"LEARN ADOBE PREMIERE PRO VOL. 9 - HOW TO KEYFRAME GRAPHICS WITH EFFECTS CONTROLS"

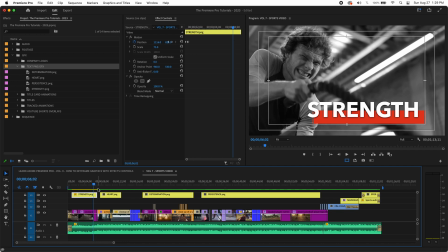And then hit the down key, and it's going to keep going to every point, and then we're going to get to that last frame.
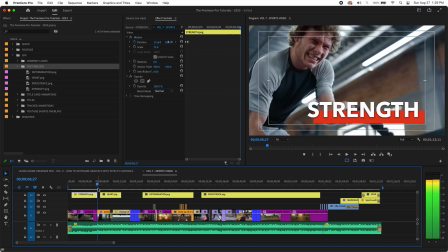So hit the back key to get to that last frame. And then we're just going to move it to where we'd like it to end up, which will say about here, about the graphic safe. Then now when we play this back,
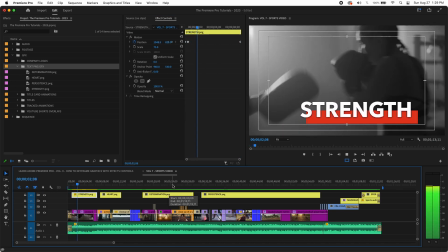see that?
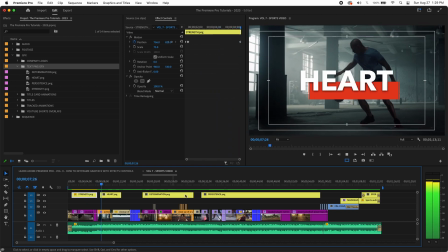So it actually looks pretty good right there.
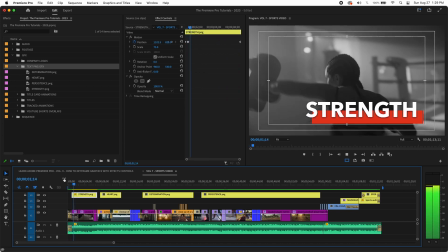But if you look, it hits very abruptly, right?
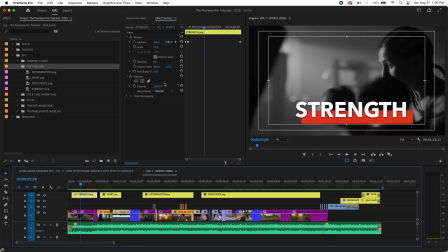So the way we can correct that, that's this keyframe here, that second keyframe.
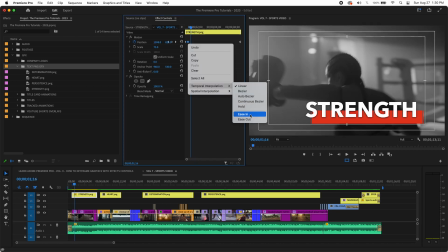You can just right click it, easy ease in, and then even, so it lands a little nicer now. But we can also hit easy ease out, and this will make it just kind of move out a little smoother.
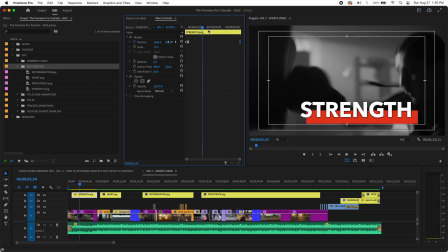And we can hit the same thing in the end, easy ease in. And it's just going to make this overall a lot smoother.
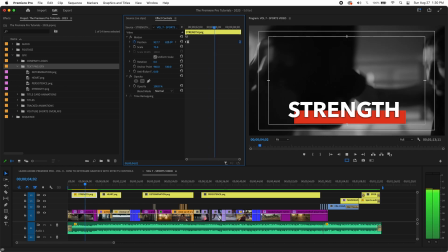See that? So now it's more floating and it's not too abrupt.
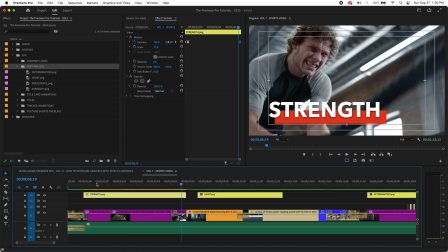And then as you can see, that graphic, if we zoom in, hit plus, ends right as our clip ends.
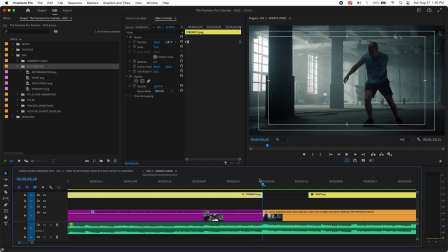So you get a nice clean cut. The last frame has a graphic. The next frame is clean. Okay, so we have our next couple shots here.
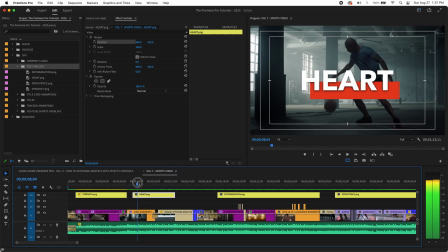So we're going to do something a little bit different. We're going to have this actually come from the bottom of the screen. So you're going to go to your first frame. Make sure your effects controls are open. You're going to move this down just to be off the screen.
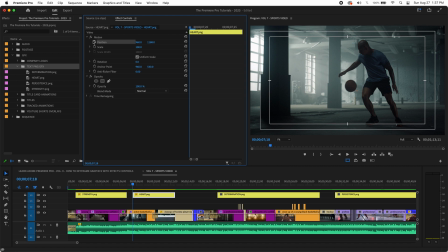Record this position. And let's say we'll go maybe, just make sure this is highlighted and use the arrows, go maybe 10 frames. And then let's move up, not quite all the way, maybe to about here. Go about there.
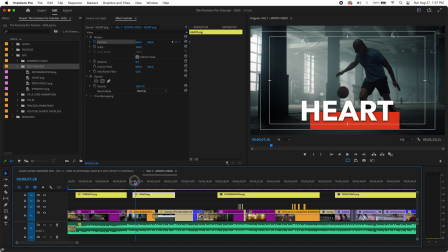It's going to automatically create that keyframe. So let's look at that. Okay. And if we zoom in here, so we want to see this a little closer. Okay.
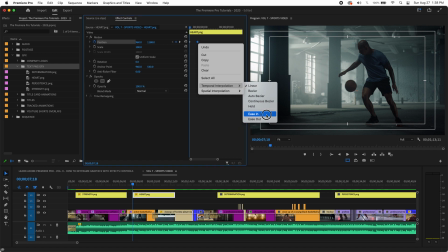We'll right click, easy ease in, and that way it's just a little smoother.
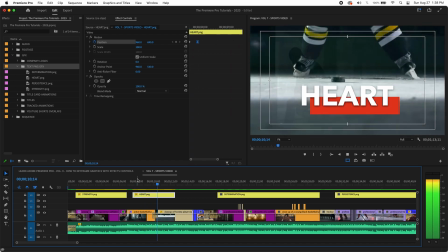And what we can do here, sometimes you can make the graphics kind of work thematically with what you've done. So what I'd like to do is have this move off with the puck, and it almost looks like the player hit it.
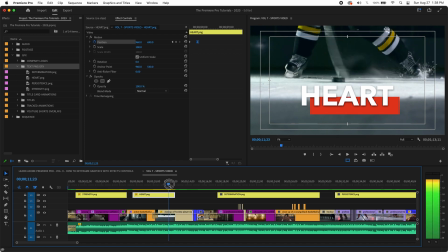But before I can do that, I need to kind of retell it that I want it to stay there until that point. So what I just need to do is just create another, just literally type the number in again and let it create another keyframe.
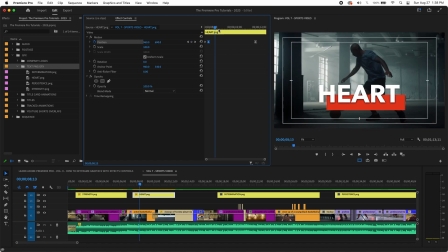And if we shrink here, we can see that. So that way it's just going to hold that position till there, because if we add more information later, it's going to see that as the only other keyframe and it'll gradually do it.
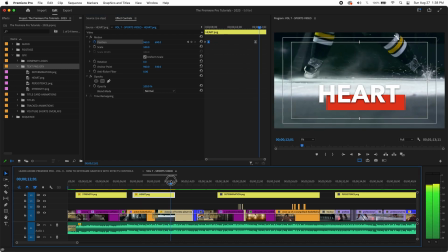And that's not what we want. So now that we have that established again, we'll do that as well. Oops. Now what we're going to do is say, that's the point. We want to move that right to there.
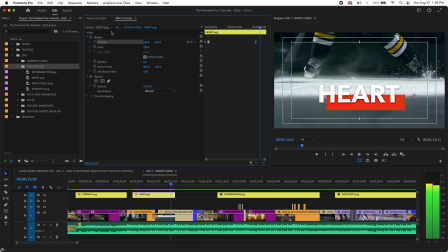And then once that moves off screen, we want the graphic to move off screen with it. And let's see what that looks like.
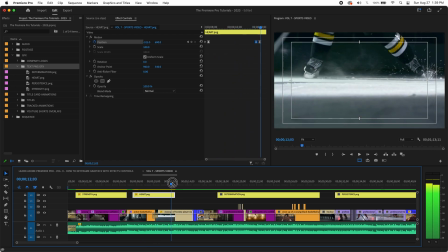See that? So now this kind of works with the action on the screen. And that's like the power of keyframing graphics. And that actually the first time, you may have had to adjust that, but the first time that looks pretty good. So let's take a look at these first two.
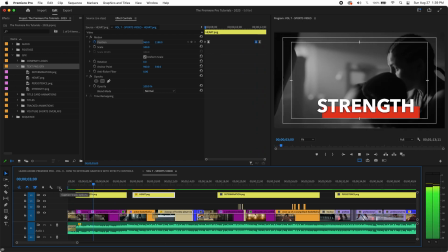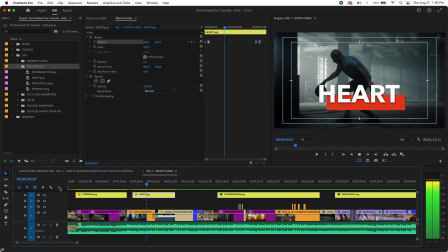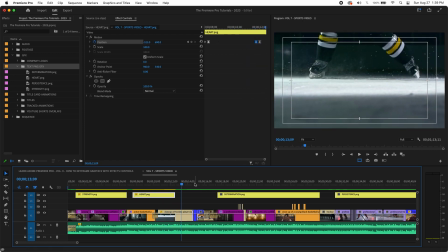So now we're having these graphics interact with this video in a very meaningful way. We're not just slapping them on top.
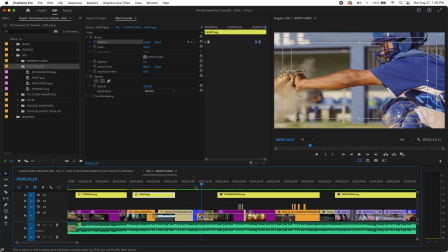It's kind of interacting with the theme.